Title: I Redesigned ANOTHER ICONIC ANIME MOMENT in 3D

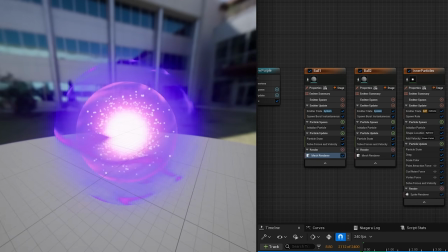[4:09]
Wow! I'm doing things! And now our ability is starting to come together.
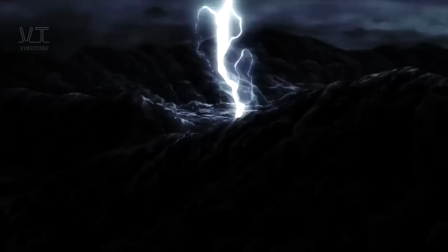[4:15]
Lightning is an effect I see all over anime shows.
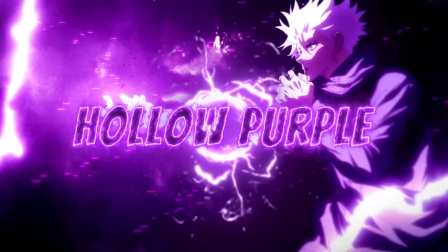[4:19]
It's one of my favorite effects and hollow purple has its fair share of lightning as well.
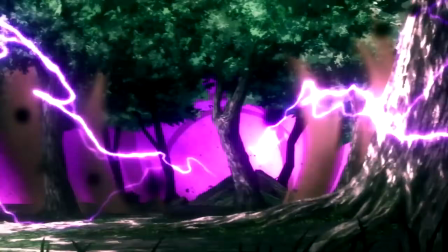[4:25]
So for my effect I wanted to add some lightning to my ball. But there's one problem.
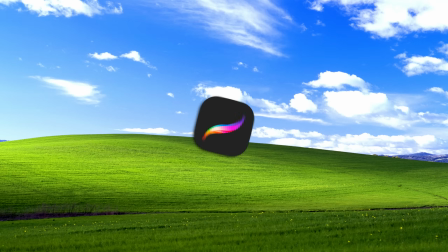[4:30]
I have no idea how to make a lightning effect. So I hopped on Procreate and spent the day learning how to draw lightning.
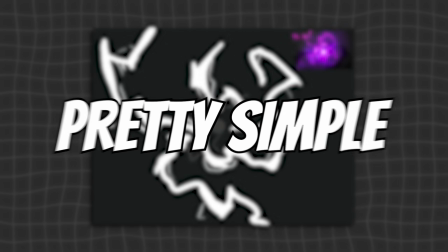[4:39]
It's actually pretty simple.
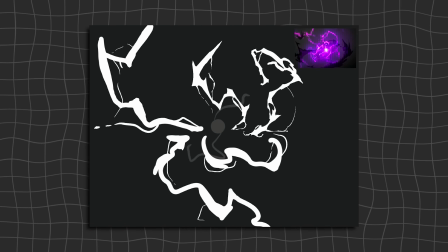[4:41]
I just drew a thick squiggly line and then used the eraser to chip away at the shape to make the lines appear a little sharper and jagged.
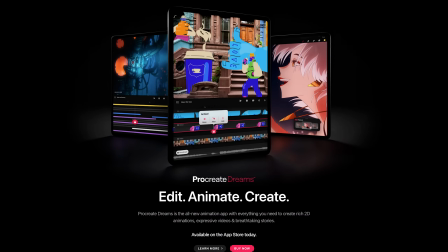[4:50]
And there we go. We got a lightning bolt. I highly recommend learning some sort of 2D drawing software.
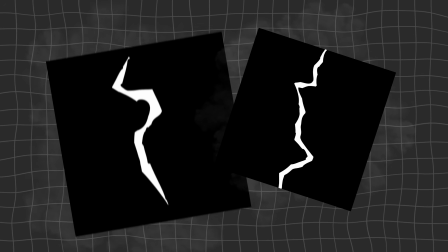[4:57]
Being able to hop into Procreate and quickly slap together some simple textures helps me create quickly and gives my work that special personal kiss.
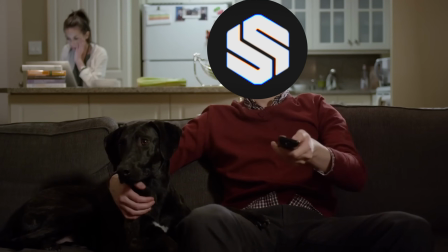[5:06]
And since I use an iPad, I can practice drawing textures in front of the TV while I'm relaxing.
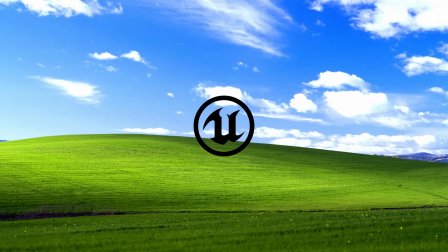[5:12]
It's pretty awesome. Anyway, once the lightning bolt was done, I imported it into Unreal Engine,
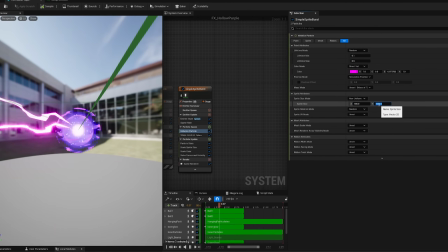[5:18]
turned it into a sprite, and then told it to start spawning randomly around the center of the ball.
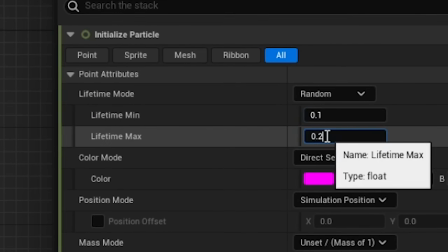[5:23]
To sell the feel of real lightning, I gave the lightning a very short lifespan and gave it some subtle movement,
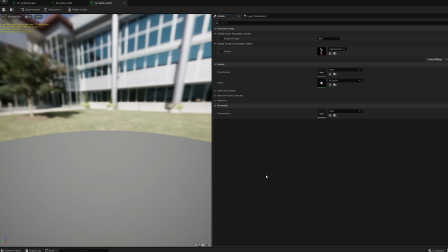[5:30]
making it grow away from the ball very quickly and then I made it purple.
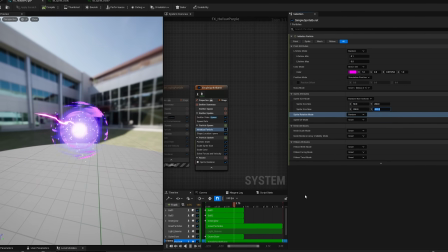[5:35]
I knew the effect itself wasn't perfect so I made a mental note to improve the lightning later on in the project.
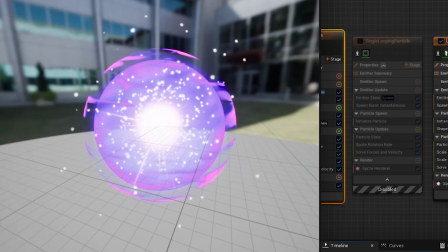[5:42]
I also added some rotating light beams off-camera to make the energy ball feel more unstable and powerful. My ball was looking pretty gangster but I was about to make another mistake.
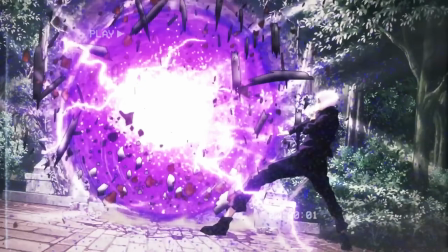[5:54]
In the OG holopurple clip the energy ball is so violent that the winds whip up and fly around the ball in a swirling motion.
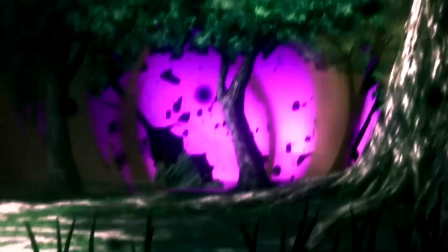[6:03]
Well, I wanted to try and remake that effect for myself. What could go wrong?
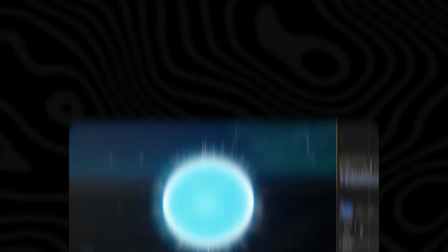[6:10]
In my last video,
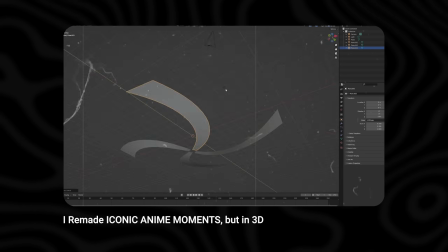[6:11]
I made the Rasengan and I gave it some wind effects by drawing a wind texture and scrolling it along a mesh that I hastily made in Blender.
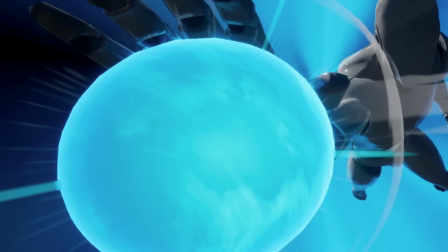[6:20]
I thought that I could recreate the same effect and it would look just as good for this video, so I hopped into Blender and made a mesh that would sit on my ball.
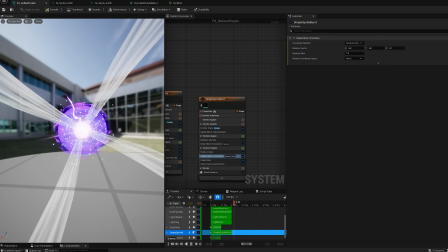[6:29]
But after I set it up in Unreal Engine, I realized that it looked like It was horrible.
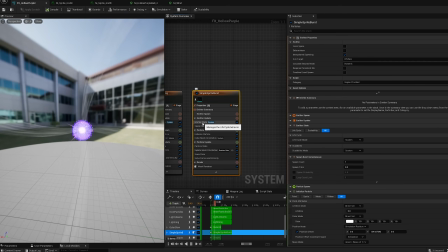[6:37]
The shape and pattern of the wind made no sense at all and felt extremely out of place.
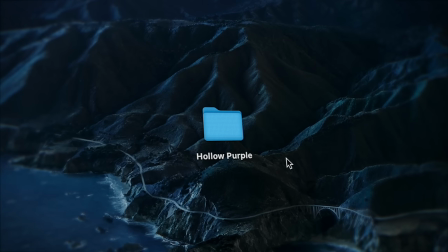[6:43]
It was so bad in fact that I even considered scrapping the entire project and starting fresh.
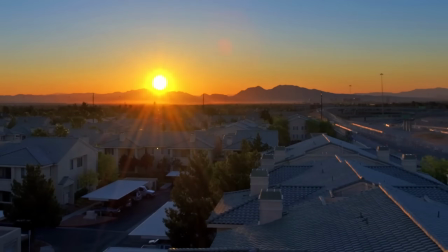[6:49]
I was ready to give up. The next day I decided to take the morning off and do a few tutorials to learn some new stuff.
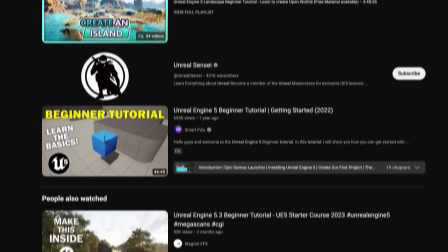[6:57]
And that's where I learned something interesting that I could use in my project.
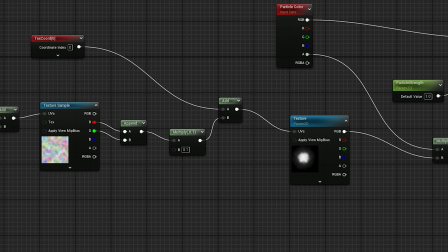[7:02]
I learned that if you set up your nodes like this, then you can create a really cool distortion effect for your materials.
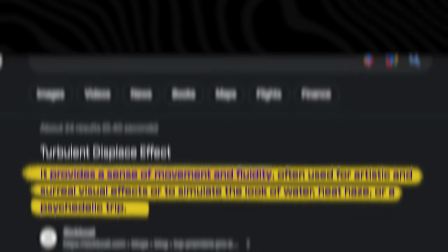[7:10]
As I found out, this distortion effect is a very common way to give your textures another dimension, another angle of movement.
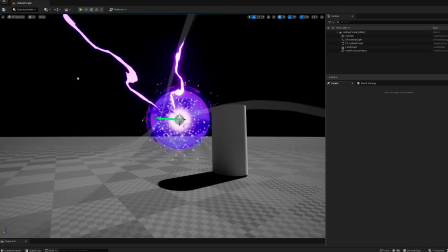[7:18]
And that gave me an idea. Remember how I said I'd come back to my lightning effect later?
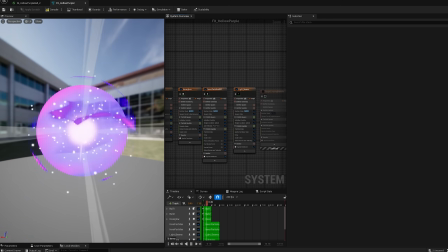[7:22]
Well, now it's later. I decided to add this distortion effect to my lightning sprite, and the results were pretty awesome.
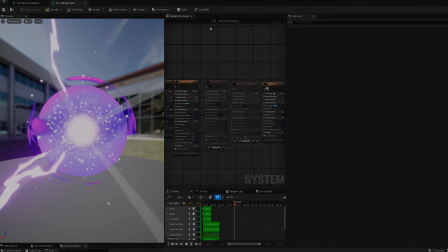[7:30]
My lightning now felt more like lightning. I was extremely happy.
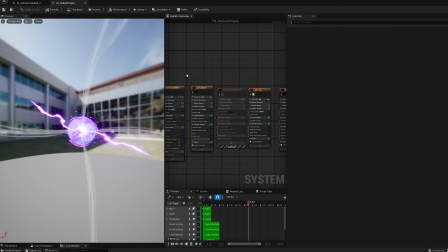[7:35]
I felt like I had unlocked a key technique in my art moving forward, and had just opened up so many more amazing possibilities for future effects. I now felt like I had a pretty solid grasp on how to make a cool lightning effect. Go me. With this new unexpected victory under my belt, I completely forgot about my imposing mental breakdown and got back to work.
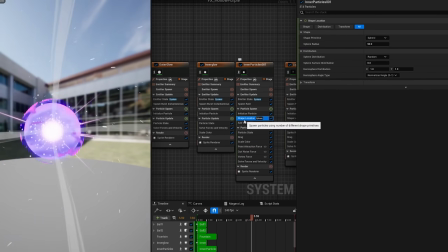[7:58]
The rest of the day went surprisingly well.
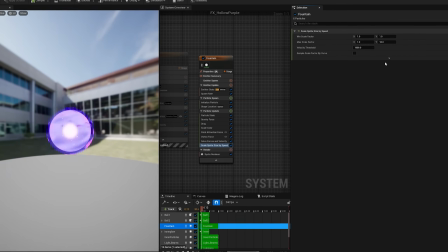[8:01]
I wanted to make the ball feel like it was really charging up with power, so I got to experiment with adding more particles to my scene.
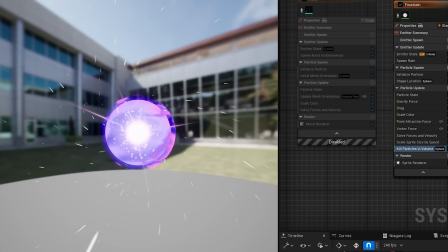[8:08]
At first, I made the particles spawn around the ball and then get sucked into the middle in a swirling, curly, vortex-like pattern.